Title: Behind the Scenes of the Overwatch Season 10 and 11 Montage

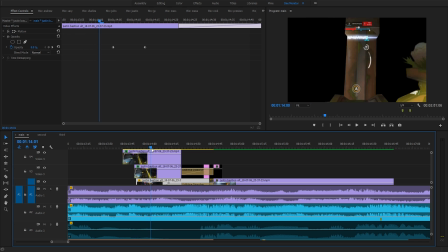[24:57]
And sort of, you can see it sort of just comes in its place, and bam, the rest of the clip fades in.
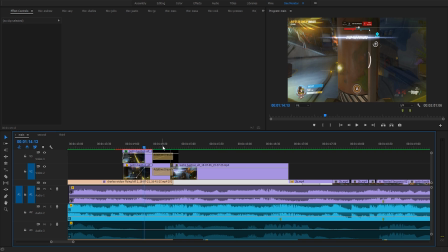[25:03]
So, and this was, fun fact, this Justin Bastion clip you're about to see was the first clip I edited for this video, because when I heard the Believer remix, I had that vision in my head where it was like, oh, it's gonna be this cool, you know, thing.
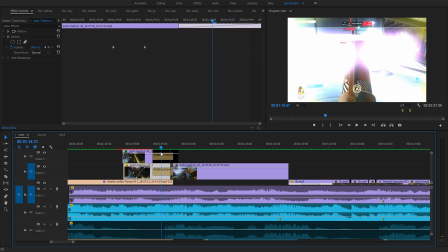[25:20]
I just envisioned that, and then it's just nice little, makes it a little brighter, just to, I don't know, when the turret locks down into position, makes it a little bit more fun, I guess.
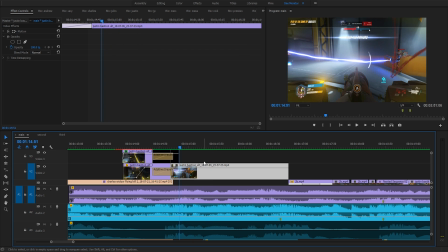[25:28]
And then he ults, and if you listen to the actual in-game audio,
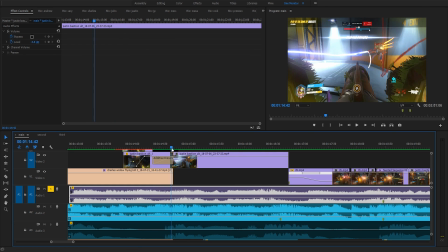[25:35]
the first shot gets masked out by his ult line. See that?
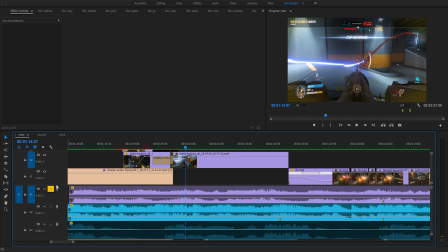[25:41]
There's no. So I had to, you know what I did? Went back into a custom game, recorded those sound effects, like you're here.
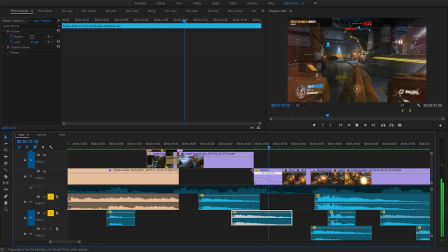[25:50]
Like there, and I add another one there, so like that. Oh my god, I bet.
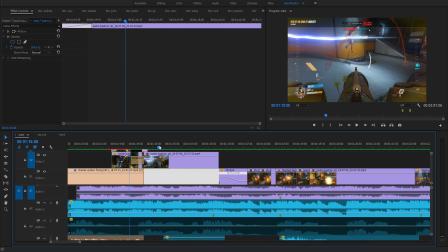[25:57]
So I had to do that, and then so he goes off ults, and then again in slow motion,
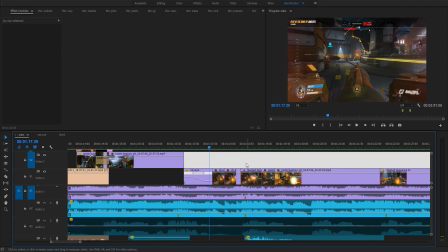[26:03]
he goes back in, turret extends, and the boom boom boom, make me out, like this,
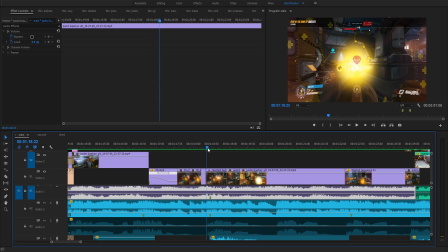[26:09]
like that. That's pretty sick. And then of course, bam, I added a bit of a zoom and the RGB colors.
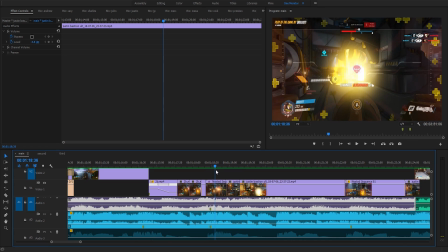[26:17]
If you look at it a bit more closely, right, the. And then I added another on fire sound effect.
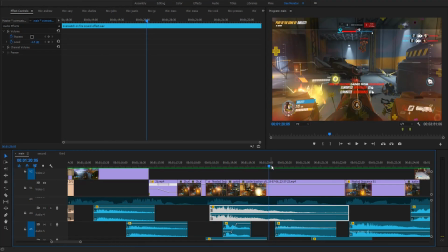[26:26]
Like that. And I just keep shooting.
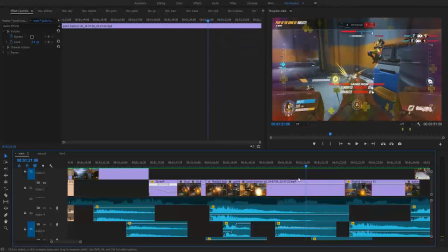[26:29]
And I'm quite lucky actually that the kill on the Zenyatta matched up with the song.
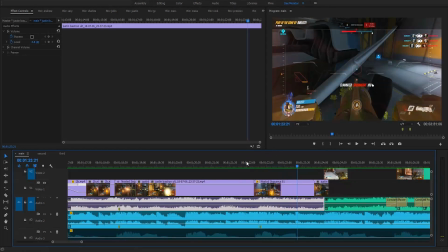[26:35]
Listen. And that's pretty cool. And then of course add a similar RGB effect like that.
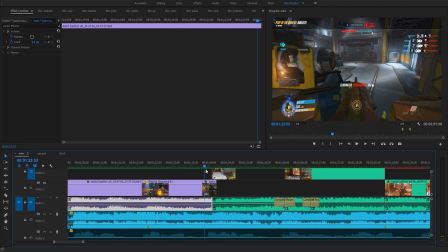[26:41]
It's quick, but it's nice. And then I transitioned into the next clip with the turret again.
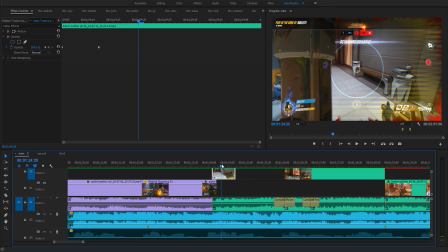[26:48]
You know what I did? I had to cut out the turret. And then it just moves off to the side, acts like a wiper, wipes the screen up, and then
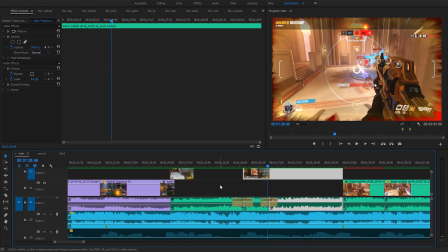[26:57]
you get Marco's clip like that. And
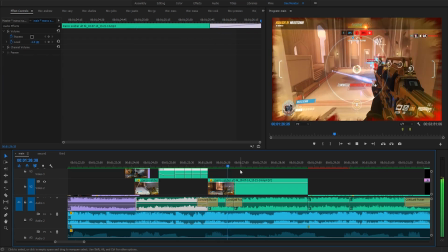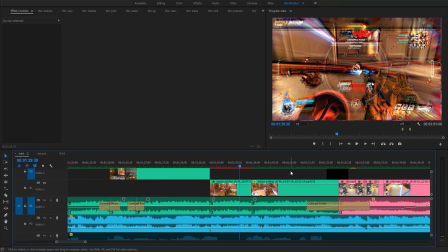[27:06]
in this clip, because like the Believer, like this weird like part where like it gets, you know what I mean.
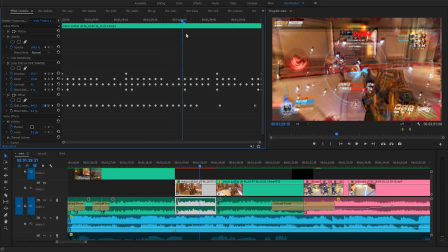[27:13]
But I decided to add a little bit of just movement, weird distortion-y thing. It's not too much, so it like doesn't like take you out of it, but I have that there.
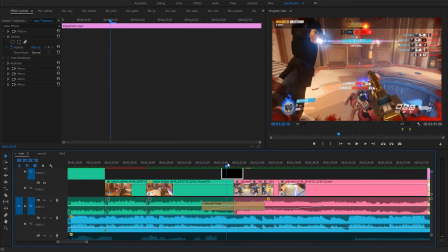[27:24]
And then just a nice swipe transition to the down, like that.
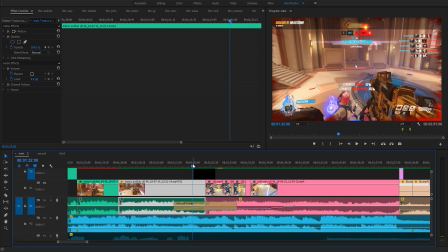[27:29]
And then same thing with the boom, boom, boom. Make me those three booms I like to cut to.
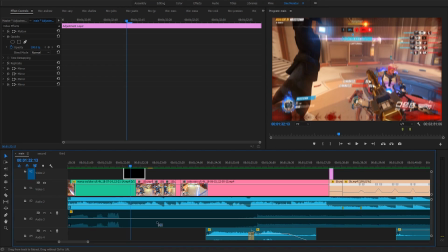[27:38]
And most of this clip again was done in the audio.
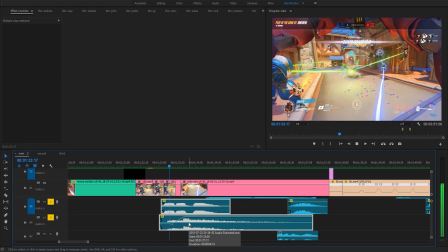[27:43]
So these two clips right here. And I recorded the two separately.
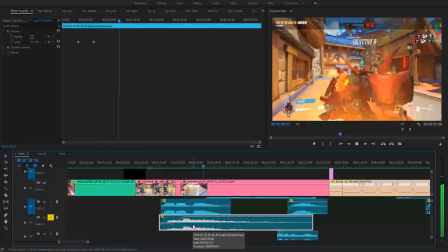[27:49]
I recorded just the sound of Reinhardt ulting, and I recorded and I have his hammer down voice line separately.
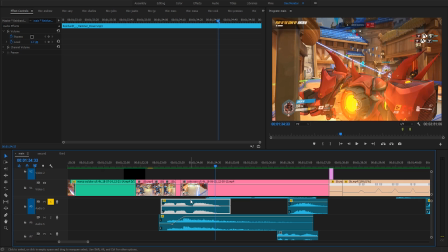[27:57]
I did that just in case I wanted to have more flexibility. If I wanted to make his hammer down line higher, I can do that. I can make it louder without adjusting the sound of the hammer down. Because if I recorded them both at the same time, I can't do that, right?
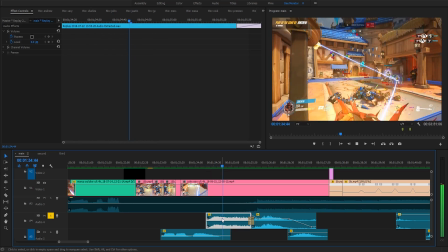[28:09]
And so this is again another charge sound effect. There you go.
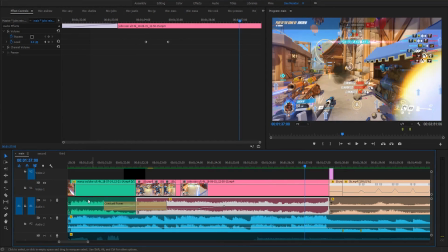[28:15]
And so. And the audio is fine.
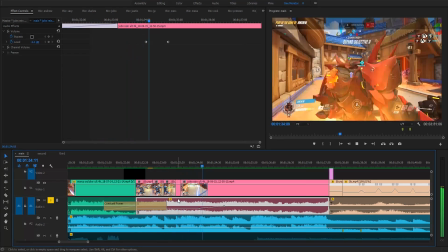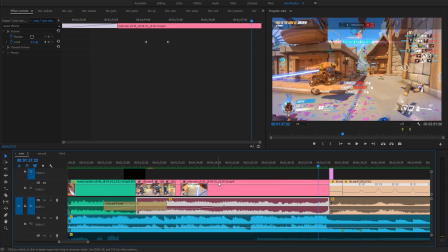[28:23]
It's fine, but you know, having the other audio helps.
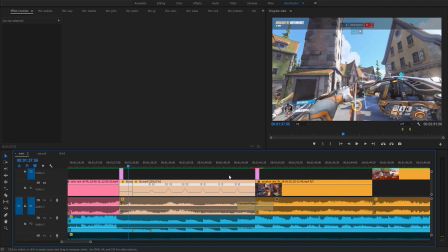[28:26]
And then a zoom in, and then this one was so hard to do because it pulses like a boom, bum, bum, bum.
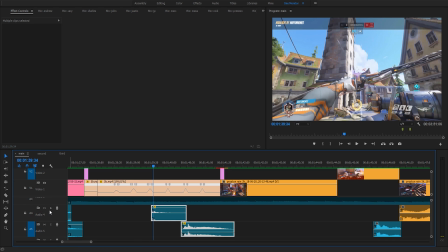[28:38]
Again, you know what I did? Two audio clips right here. The headshot, the sound of the arrow releasing, and the Mercy death, I think.
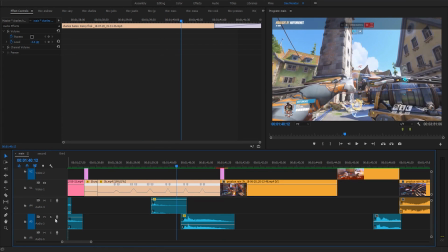[28:48]
Like that, see? I have to record that one separately, but that's there as well.
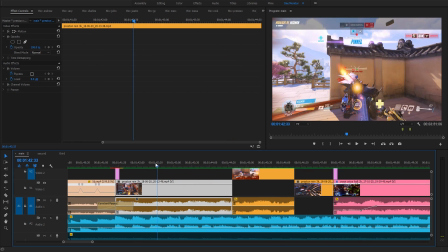[28:53]
And then this next clip was Preston. I noticed, I put this into the timeline, I noticed that he's swinging.
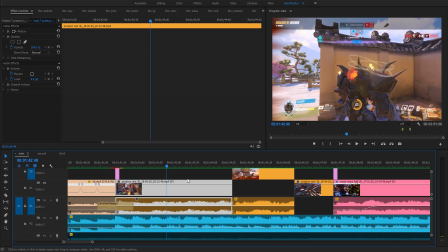[28:59]
The way he swings is to the beat. You listen to it carefully. Again, he like swings to the beat of the song.